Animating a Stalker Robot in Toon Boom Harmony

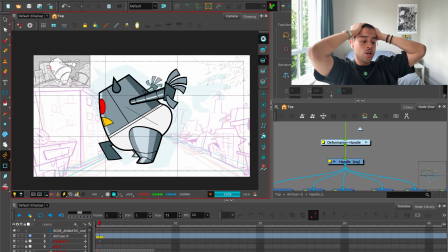But before that, I have to do some research and looking for reference. Wait.
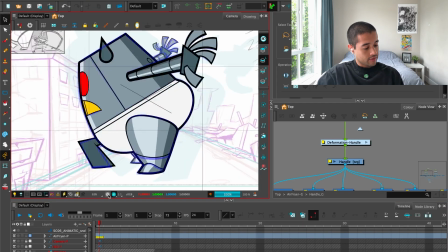Something is not looking right here. And see, sometimes when I stop recording is when I start looking at all of these things that are not working well.
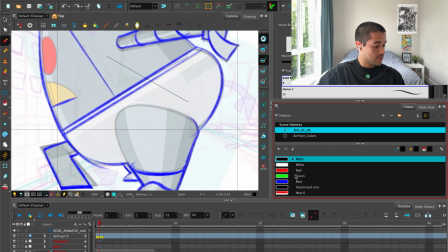And I'm like, oh shoot.
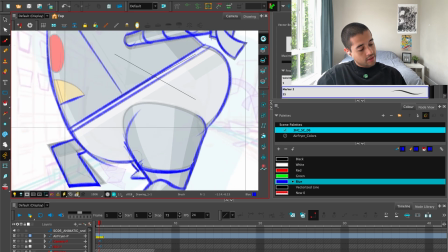So here, the way that these underpants work here should be this way, not that way.
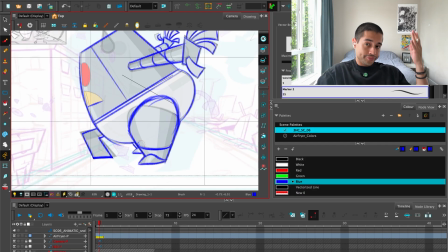Henry, how you know that? I don't know.
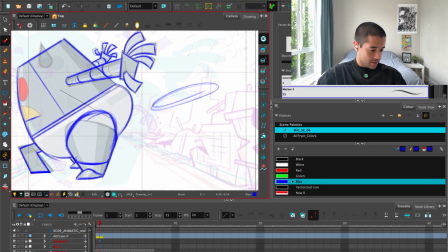It's just, if I were to draw here like this panty stuff, and this will have that angle, and we'll go around that.
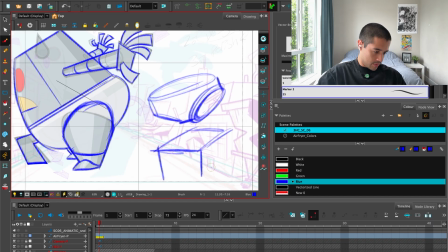If I were to draw here like a cube, and I were to make these like panties, the legs will come out from here, the legs will come out here from here like this, and creating this shape like this.
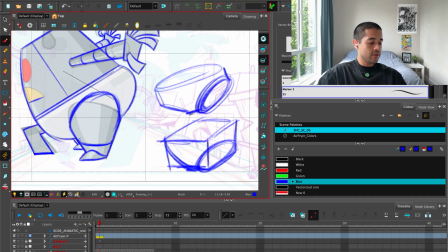So the angle in general, every time, even though I'm drawing the hips or the volume of the hips in different ways, all of this first option and the second option is telling me, hey, this base, this base in which the legs is attached, the angle goes in that way.
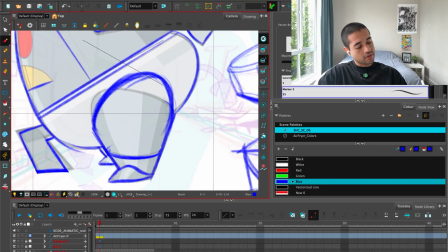And just doing this draw over here is like, oh poop, it actually works.
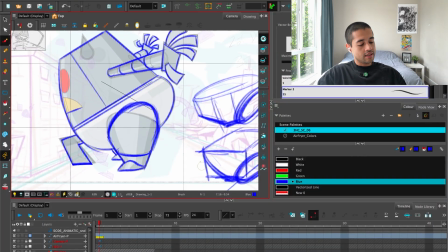And that's why
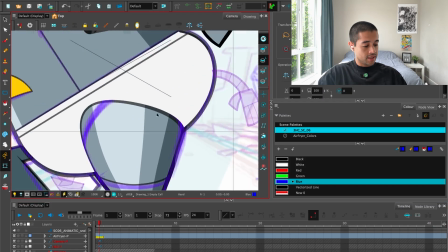I just made a new draw over, and I was like, oh yeah, now it's looking well.
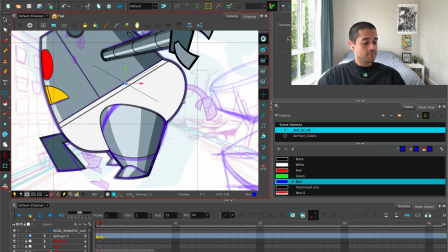But if I were to find the explanation or the reason why, this is the reason why.
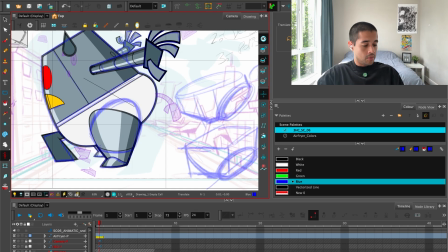At the moment, I didn't thought about it, but now just to explain to you why I came up with this being the correct way of deforming or
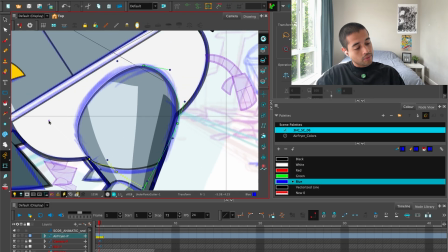creating the shapes here, is because I had those things in the back of my mind. That's why live drawing is so important, guys. That's why doing live drawing and learning to draw is so important.
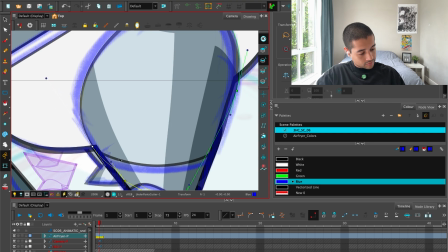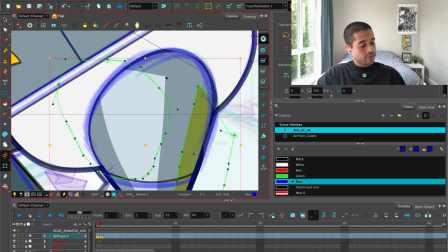There you go. And then I just take all of these things, move them up.
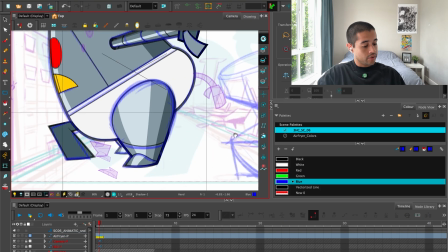Beautiful.
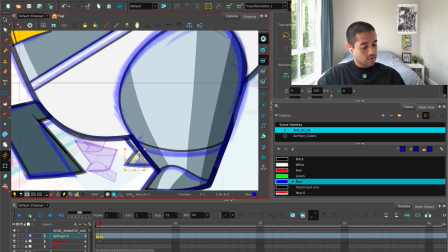But this line also should be around here. Wait, this leg, come here for a bit.
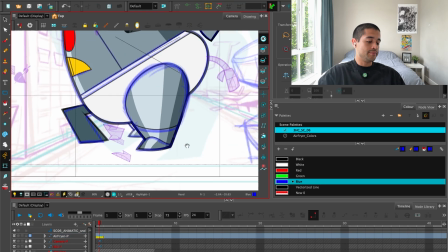I want to grab other things for here. Awesome. There you go.
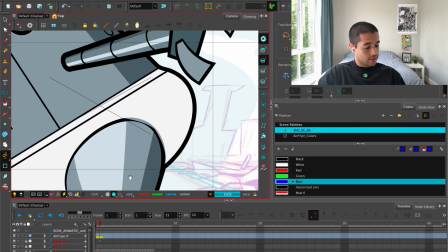Turn off this. Look at here. Opa. All of this crazy stuff that is happening here I have to clean.
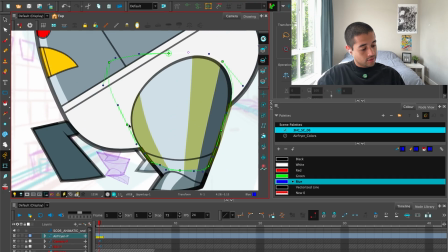Wait. Yeah, beautiful. Pop.
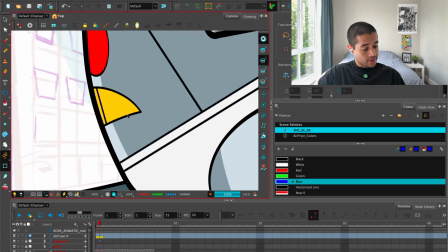There you go. Now it's making sense. Also, I had to clean this part here.
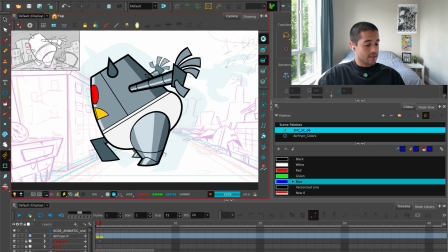Beautiful. That's it. This is the pose. See this beautiful negative space here?
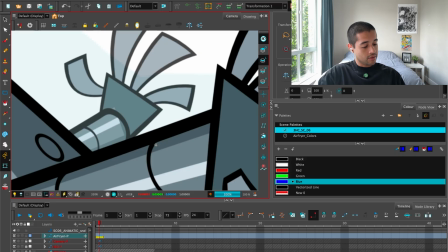Pam, pam, pam, pam. This shape. All of those things are things that I always look for.
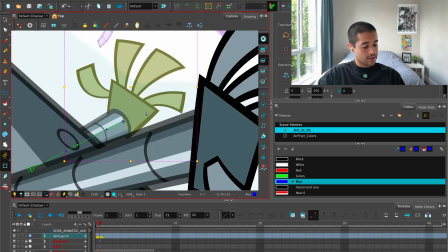Let me just make this a bit wider so it's not tangenting in this part, but I'm leaving a gap there, and that'll make the work.
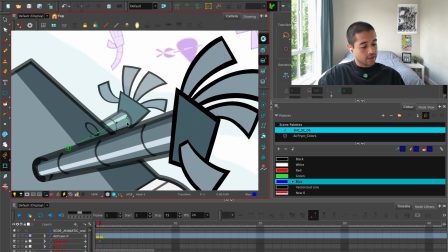Awesome. Then I have to clean this.
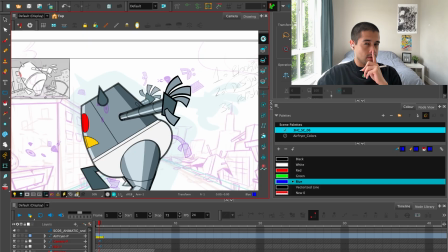Beautiful. A bit of a messy workflow, but if no one knows, if no one sees that, all good.
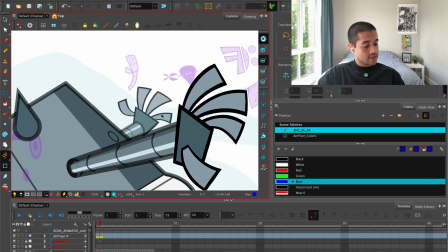And then poop. Actually, you know what? This finger a bit up so it's not touching.
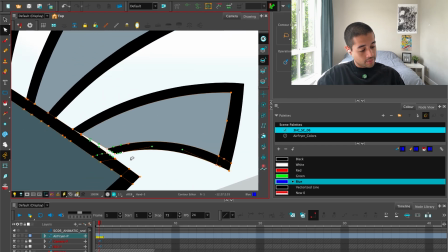This is me being super picky, but this is where the polishing pass is about.
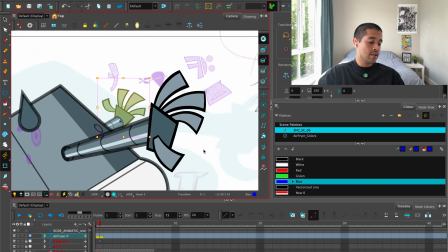Is looking at all of those little places in which I can create a better silhouette, a better negative space,
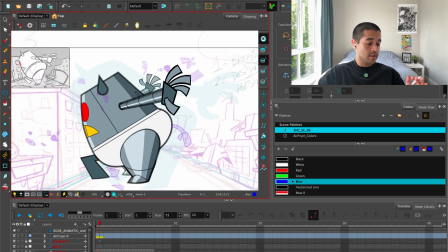and just trying to double check if there's no any tangent at all, and that will make your work,
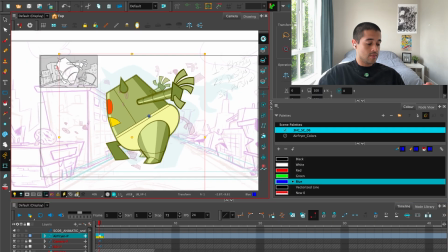or it will make this scene or this work better. Awesome. Hope you like this video.